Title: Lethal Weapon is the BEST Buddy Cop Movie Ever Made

Sometimes one movie does such a great job at showcasing its genre that it becomes a quintessential poster child for the genre itself. For the buddy cop genre, Lethal Weapon is just that. Hell, it might be the best buddy movie in general, though that is an argument that I am actively choosing not to make. Instead, let's keep our focus narrowed to just one truth, which is that Lethal Weapon is the best buddy cop movie ever made and the peak of the genre. My name is Cole. I like movies. Let's talk. Lethal Weapon was released in 1987 and quickly became not only a fan favorite, but a monetary success as well. Per IMDb, the movie had a budget of $15 million and grossed $120 million worldwide. Now using Matt Damon's rule of marketing a movie, we can safely assume that they spent roughly $30 million marketing it. That would mean that the movie made $75 million. Not bad at all. In fact,
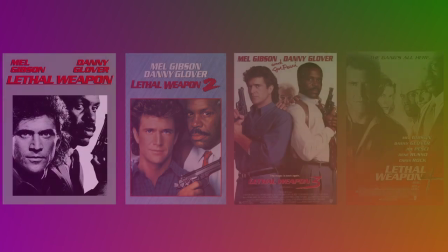(0:49)
it did well enough that to date there are four Lethal Weapon movies and there was even a three-season television series that came out in 2016. In fact, rumors are constantly swirling that there might be a fifth movie in the works sometime down the line. Now, how do I feel about that? Hard to say.
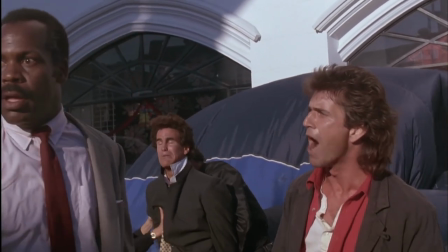(1:08)
The movie tells the story of two cops who are suddenly partnered with one another, with neither being particularly happy about the arrangement.
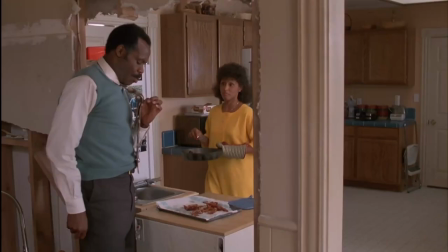(1:14)
Danny Glover plays Robert Murtaugh, a kind-hearted family man who has just turned 50 years old.
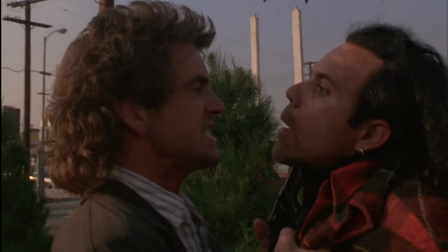(1:20)
His new partner is Martin Riggs, played by Mel Gibson, who is a wild, reckless,
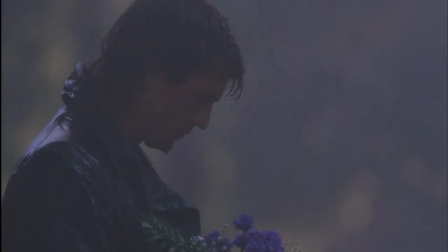(1:25)
and suicidal younger detective who has been reassigned as a result of his antics.
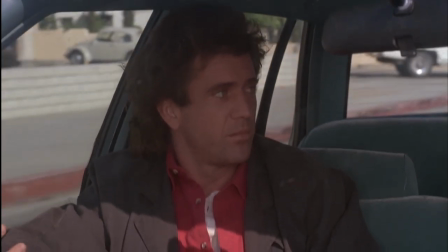(1:30)
The two characters do not particularly care for one another from the beginning as they get off on the wrong foot from the jump,
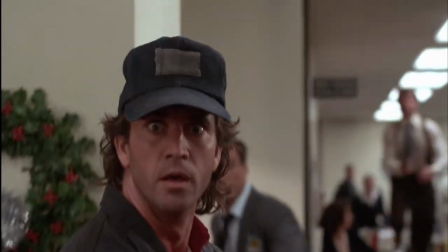(1:35)
with Murtaugh tackling Riggs to the ground inside of the precinct as he mistakes Riggs for a citizen or a criminal brandishing a weapon inside the precinct.
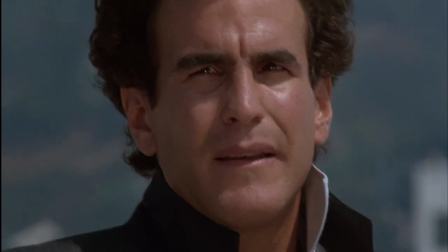(1:43)
After a few smaller cases and scenes they are called to, Murtaugh begins to see the depths of the manicness that bubbles just below the surface of Riggs, which causes him to fear that Riggs will end up getting him killed. This is one of the quintessential elements at play within a Buddy film.
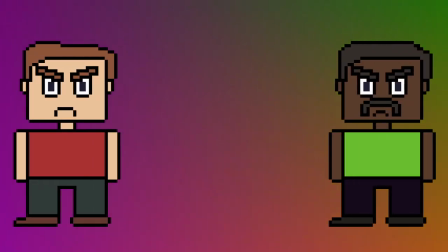(1:57)
We have two people who start the tale either indifferent or entirely opposed to one another who, through a series of events, are forced to come together and learn to get along. There are many great examples of Buddy cop films, with the 80s being the peak of it in a lot of ways.
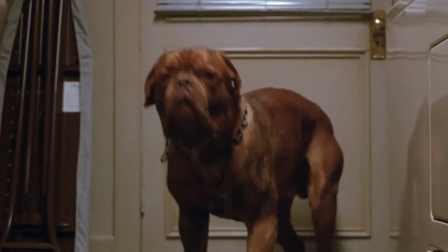(2:10)
For the record, Turner and Hooch, which came out in 1989 and starred Tom Hanks alongside a dog as his partner, is also a buddy cop movie. What makes this movie so special are three key things. The writing, the acting slash directing, and the cinematography. Duh. Let's talk about the writing of the movie. For the sake of not giving away the entirety of the film as well as brevity, we will examine the first 20 minutes of the movie.
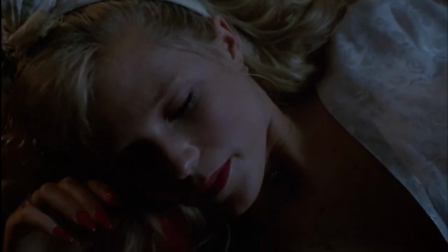(2:32)
After the opening credits, we see a young woman who then leaps from a building to her death, immediately showing the audience the gravity that the film possesses.
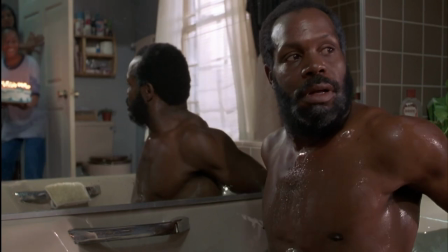(2:41)
We then meet Roger and his family as he is being given a surprise cake while taking a bath to celebrate his birthday, immediately showing us a great deal about who Roger is.
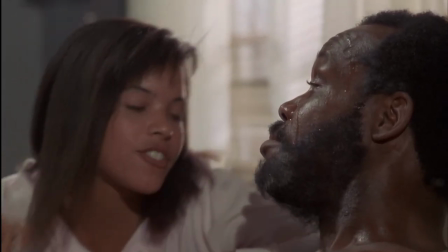(2:50)
His oldest daughter mentions it being his 50th and gives him a kiss before leaving Roger to stew in his aging. This is done perfectly as we learn his age and his lamenting of it while not being told it in a way that feels forced. The conversation feels natural and is the perfect way to quickly summarize this.
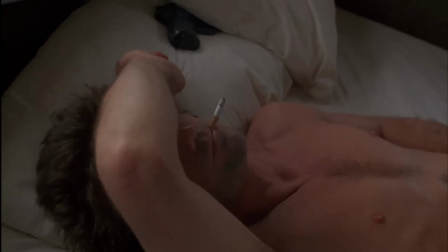(3:06)
We then cut to a beach where we find Martin Riggs living in a camper laying on his bed and smoking a cigarette with his pistol beside his head.
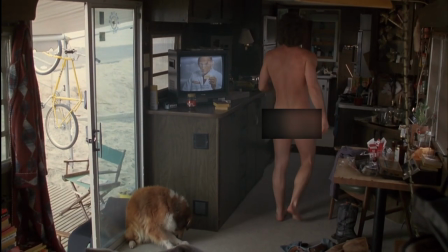(3:13)
He stumbles out, feeds his dog, which signals to the audience that he is a decent and caring man,
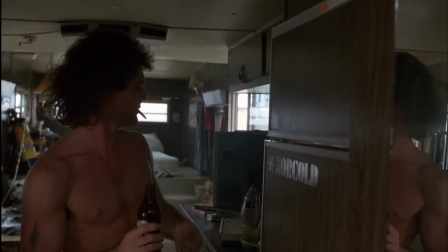(3:18)
albeit flawed, and then makes his way over to the fridge to crack open a beer. We know so much about these characters so quickly.
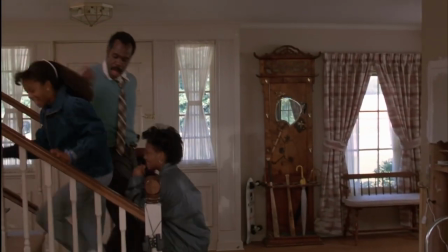(3:25)
When we get back to Roger, we have one of the first inciting incidents of the plot subtly shown to us when his wife tells him that an old friend of his has called for him several times.
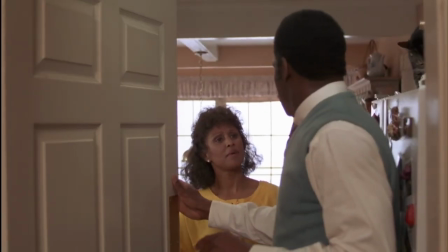(3:34)
We also see the sweet-hearted, kind, and loving banter between him and his wife, reinforcing our image of Roger being the caring husband and father figure that he is.
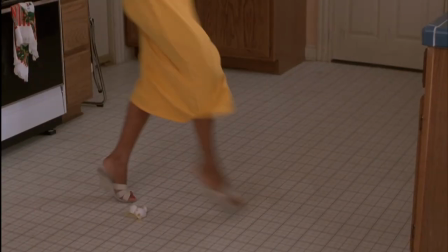(3:44)
We also learn that Roger is a veteran of the Vietnam War in this scene,
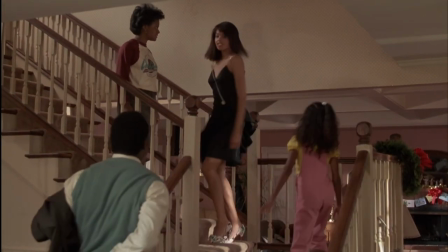(3:48)
with the scene ending with yet another reminder that he is aging when he sees his oldest daughter in her New Year's Eve dress.
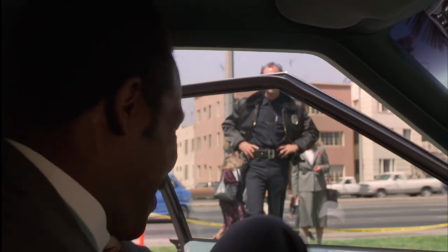(3:55)
We follow Roger to the crime scene of the girl who fell from the roof in the opening shots where we meet a prostitute named Dixie who will become an important character in the film.
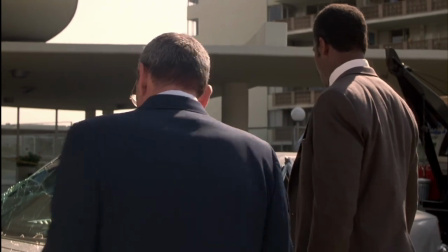(4:03)
We find out that the girl who jumped is the daughter of the friend who had been calling for Roger for the past few days.